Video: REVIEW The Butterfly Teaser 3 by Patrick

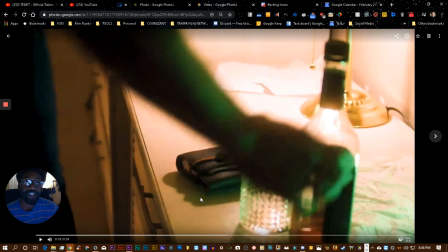(8:18)
So the question is, how are we going to end this, or what else can we say before we exit out? So let's see what else we have here.
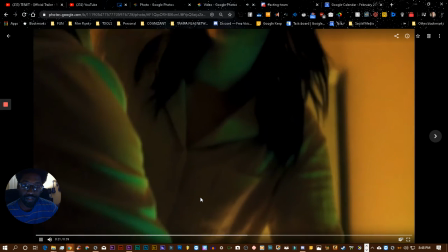(8:26)
The thing on the bottle here.
I want to go back.
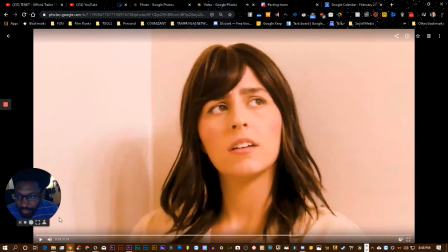(8:32)
Sorry, give me 1 second. Yeah, it's still recording.
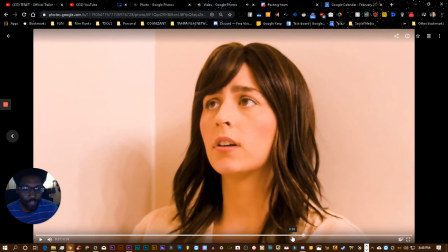(8:37)
Okay.
Is it time?
I want to go back is another reference to time travel,
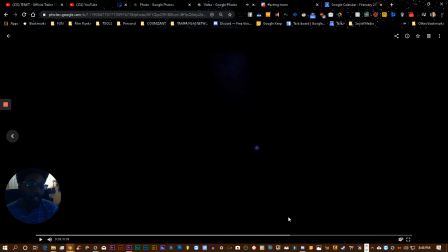(8:42)
which is not necessary because we already know that this is about time travel.
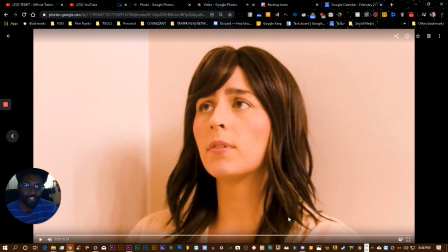(8:48) Is it time?
It's not a bad thing. It's just so that you're aware, it's not a necessary thing either.
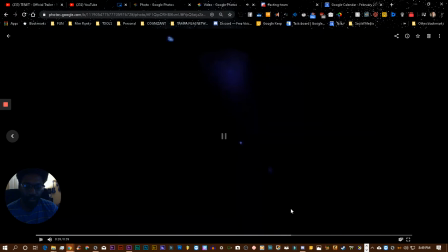(8:57)
And it's a cool line. So if you can use it, it's fine. The only question you want to ask once you've already established your premise is, does it take away from what I'm trying to do? Am I eating up the clock just with information I've already given out? Those kind of considerations.
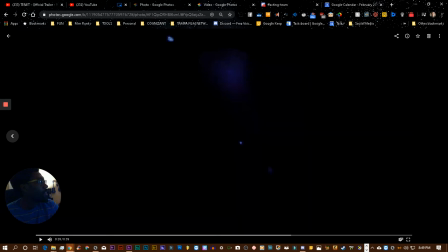(9:14)
Give me 1 second. Let me put some light over here. It'll look kind of dark in the thing. It's a little better.
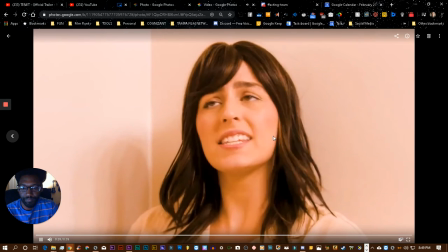(9:23)
Okay, so let's continue.
Is it time? Is it time?
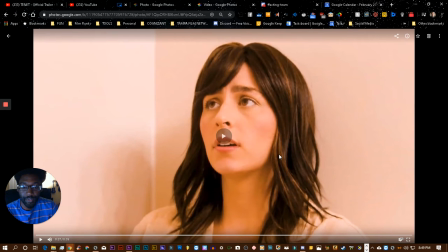(9:29)
All right, now here's a change of scenery here.
We're not in a hotel room, then we're back in the hotel room. Is it time?
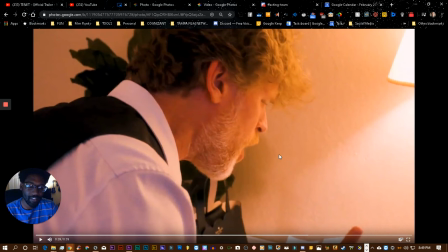(9:36)
Another. Now, what I like about Is It Time, even though it's a clear reference back to time travel, is now we're talking about procedure or how time travel happens, and or what it is that they need to do together in order to make this happen.
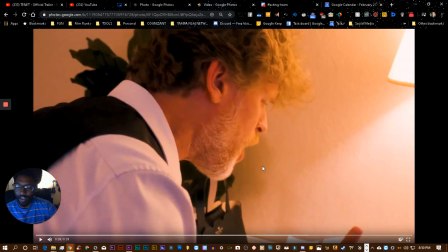(9:53)
And that's a new thing. Before, we just had the reference of I traveled into the future or I want to go back, that's fine. Here we have them actually doing something together. So that's interesting because that's a new concept so far within the teaser that we've created.
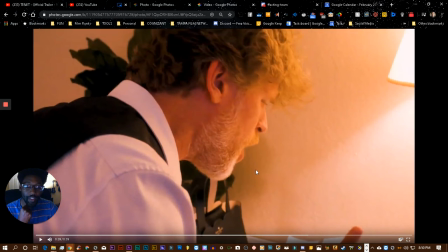(10:11)
That's a new thing.
No, be ready.
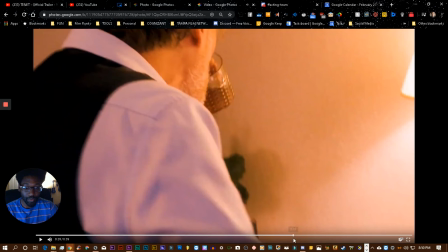(10:15)
Now the issue though is the fact that we have to go to the bathroom.
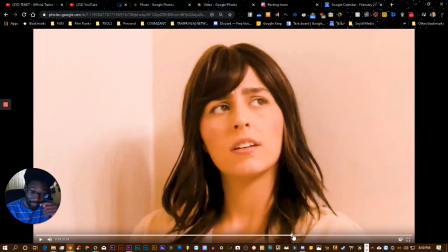(10:23)
Now the only problem with that is, like I said, most of this takes place in one room. The stuff that we do go to, like the pool scene and the bathroom stuff, that has a little bit of time on it. We'll kind of want to use it sparingly because we want to leave some
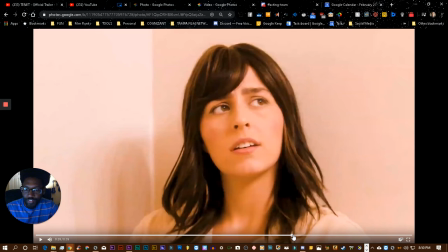(10:39)
surprise for the movie because there are so few surprises after, besides the room, besides the revealing of the time machine, and the pool stuff. There are so few surprises that, yeah, it makes our trailer or teaser look good.
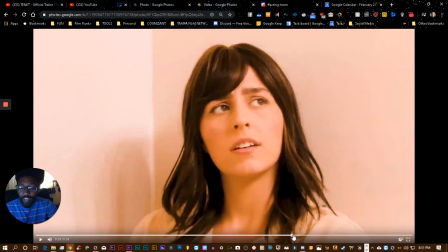(10:54)
And that's generally what you want to do in a teaser or trailer. You kind of want to show different things that create more curiosity. But in this particular case, with this particular film, we have so little location footage to choose from that we got to just be very mindful.
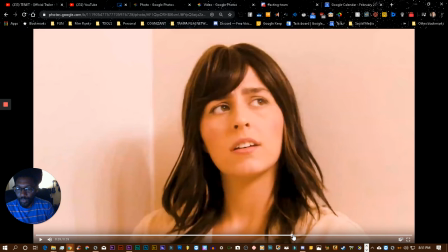(11:10)
So if you're going to go to the bathroom, which you're going to the bathroom because you need that dialogue. And so far, I'm not saying that we shouldn't be in there yet. You want to go in there as just like you approach the briefcase. You don't want to show everything.
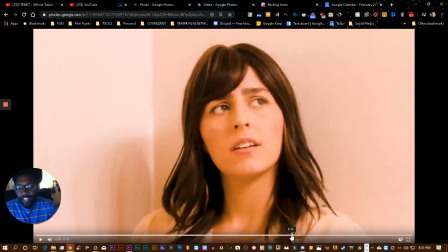(11:27)
Don't show the whole bathroom. The shot here I like it because it's focused on her and it's not really showing much else.
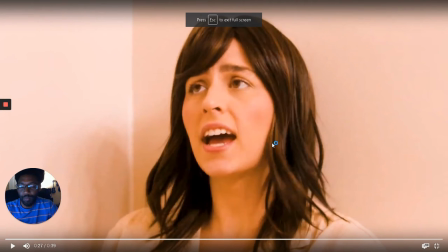(11:34)
Like it's not showing where exactly she is. We probably think she's in the bathroom, but that's just a blank wall behind her. She could be anywhere. So in this case, using our second location with a shot that only showed a little bit of it is a good move.
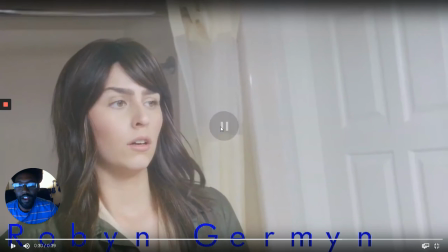(11:50) No, be ready.
All right, now that exchange is fine.
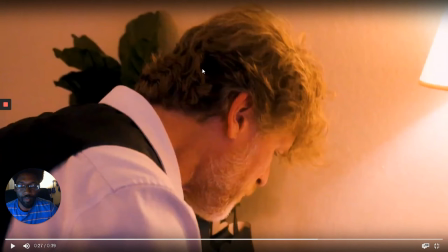(11:55)
Now here's the issue with it. We're getting a little repetitive with where we are with using the location here within the room. Now I understand that this is the way that the conversation goes to make sense and stuff like that, but just know that repetitiousness is noticeable in trailers or teasers.
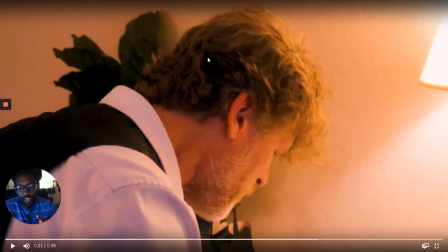(12:15)
And once our ideal is to create interest and curiosity.
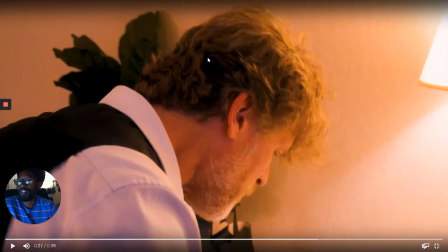(12:22)
But if we start to repeat ourselves in the trailer or teaser, this being a teaser in particular, then we give the indication that that's probably what the film is going to be, pretty repetitive. So you want to avoid that at pretty much almost any cost.
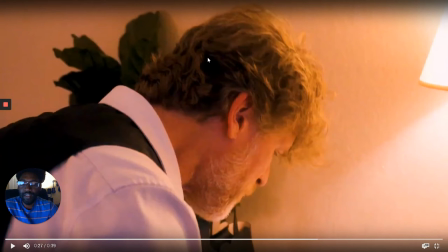(12:37)
If we can establish our idea, create curiosity, and even though it'd be a weaker teaser, without having and then accomplish that without including any sort of idea that it's going to be repetitive, we probably want that shorter one that cuts out the part that would make it repetitive,
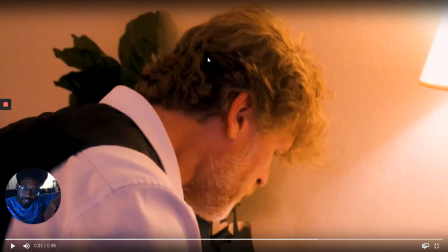(12:56)
even though it kind of gives it more energy and adds more interest at the same time. Probably better to go shorter and simpler. In a lot of cases with teasers and trailers, the better idea is the shorter, simpler one.
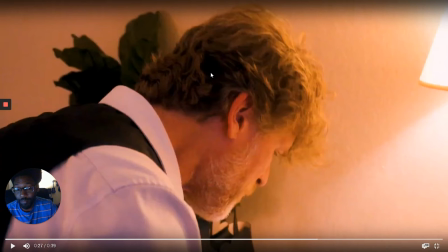(13:12)
So possibly that. I'm not sure that that's perfect or that's the way that it should go, but I would say if you're looking to cut anything at this point, it would probably be this.
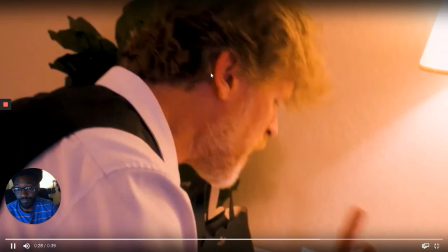(13:24) No, be ready.
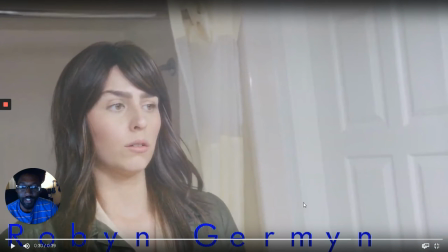(13:27)
The entire thing where she's in the bathroom, in the tub, and where he's answering back, "No, be ready." It's interesting because I'm wondering, like, what is it that they're doing? What's their procedure? What's happening? Is they doing the time travel? That's creating curiosity. That's what we want.
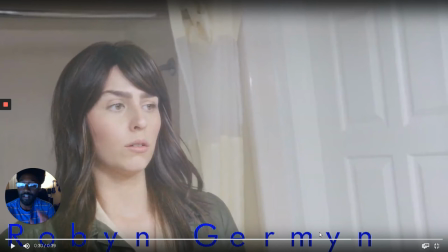(13:44)
But we have a little repetitiousness with that, and also we're revealing a location that we kind of want to save for the movie.
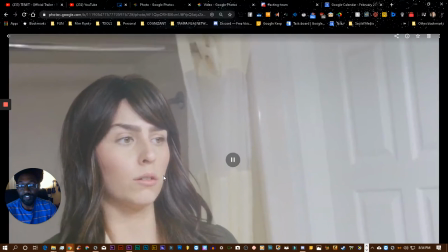(13:52)
So in this here, although it was a good shot to use as, here we go.
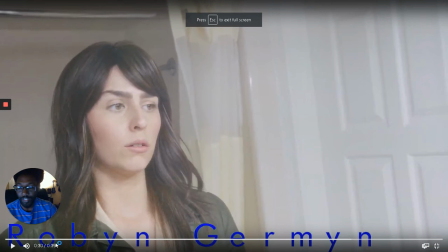(13:59)
Basically, the purpose of this is to do the actor's title credits beneath.
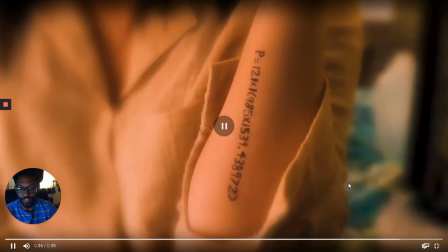(14:04)
Robin German and Joseph O'Connor, and then the last thing before we're heading out is now,
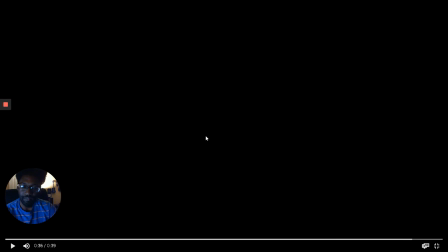(14:12)
and then we have the sound effect that can be related back to time travel.
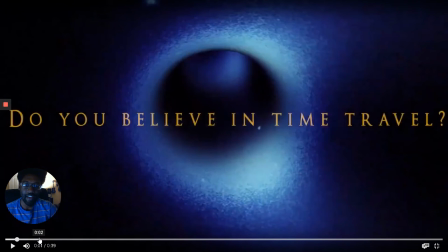(14:21)
Okay, so focusing right now just on the dialogue, I pretty much like every choice in there.
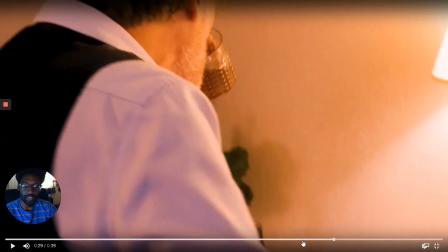(14:26)
I don't just because there's repetitiousness visually with the part that I was talking about here with the exchange between these two,
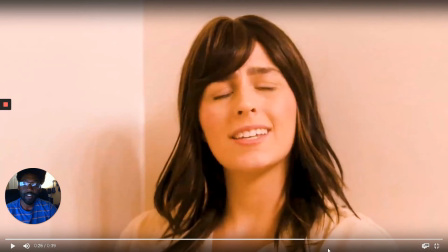(14:34)
doesn't mean that we can't still use this. Like, we could cut away from this footage and keep the audio.
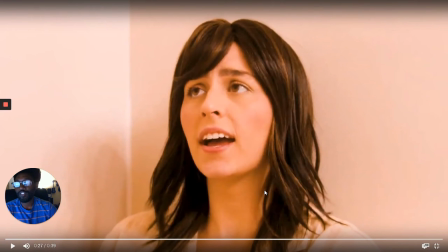(14:40)
Like, you can go to either some stock footage or different footage from the film, like a close-up on when he was looking at himself in the mirror, for example. or anything else. So in other words, just listening to the dialogue, it makes sense.
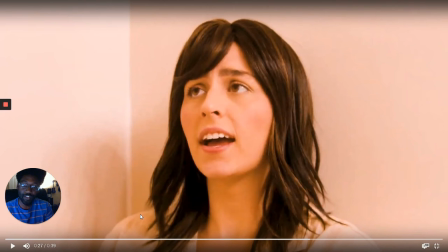(14:58)
I like the entire arrangement of the dialogue. It tells a story, it creates curiosity, it doesn't give away anything specific about how they time travel. The only issue with it is just the repetitiousness of going back to the hotel room for him,
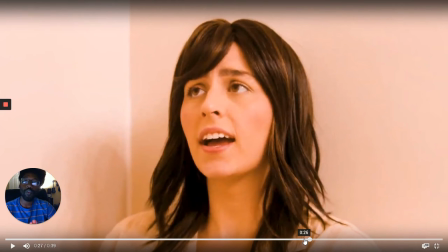(15:14)
and the fact that we are revealing more of our location that we want to save for the movie, although the focus on this smaller area of that location is a good choice. So you either could cut this exchange,
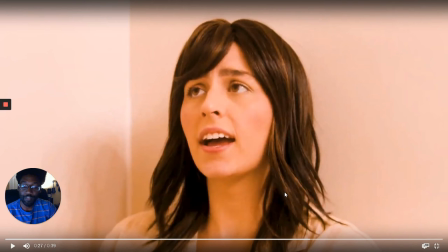(15:33)
or if it messes with your flow too much, if you want to kind of keep it, maybe either take out this footage and keep the audio, or just cut it.
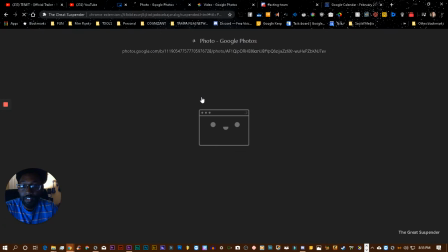(15:48)
But one thing that I was mentioning, like let me see if I can get the footage of him at the mirror.
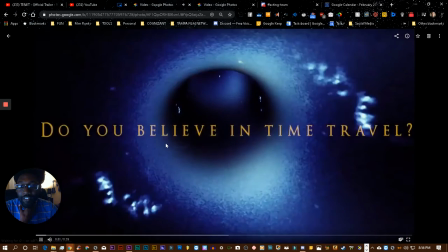(15:55)
So in the full film that you have access to, and pretty much everyone has it,
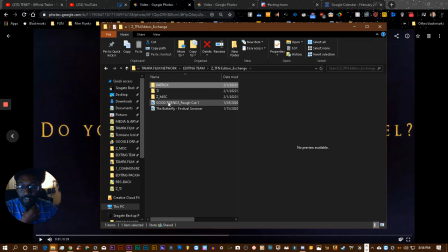(16:02)
like so you share back your folder with TFN, and kind of on the root of that editor's exchange folder,
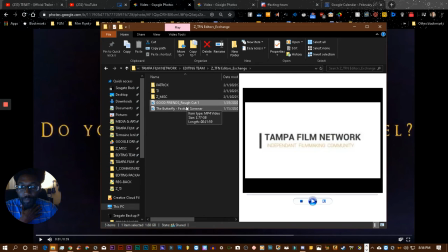(16:09)
we have the whole film right here. That's good, friends. It's Butterfly here.
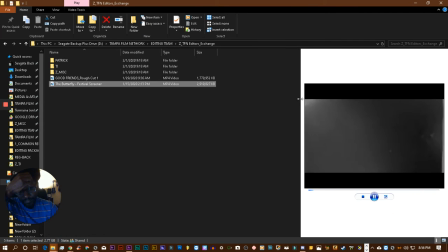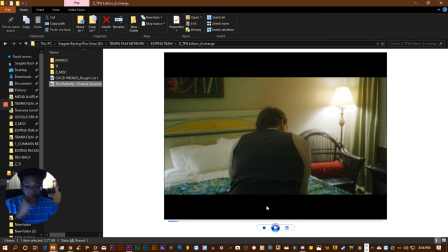(16:22)
So it's in the Resilio sync. Consequently, you have everyone else's folder.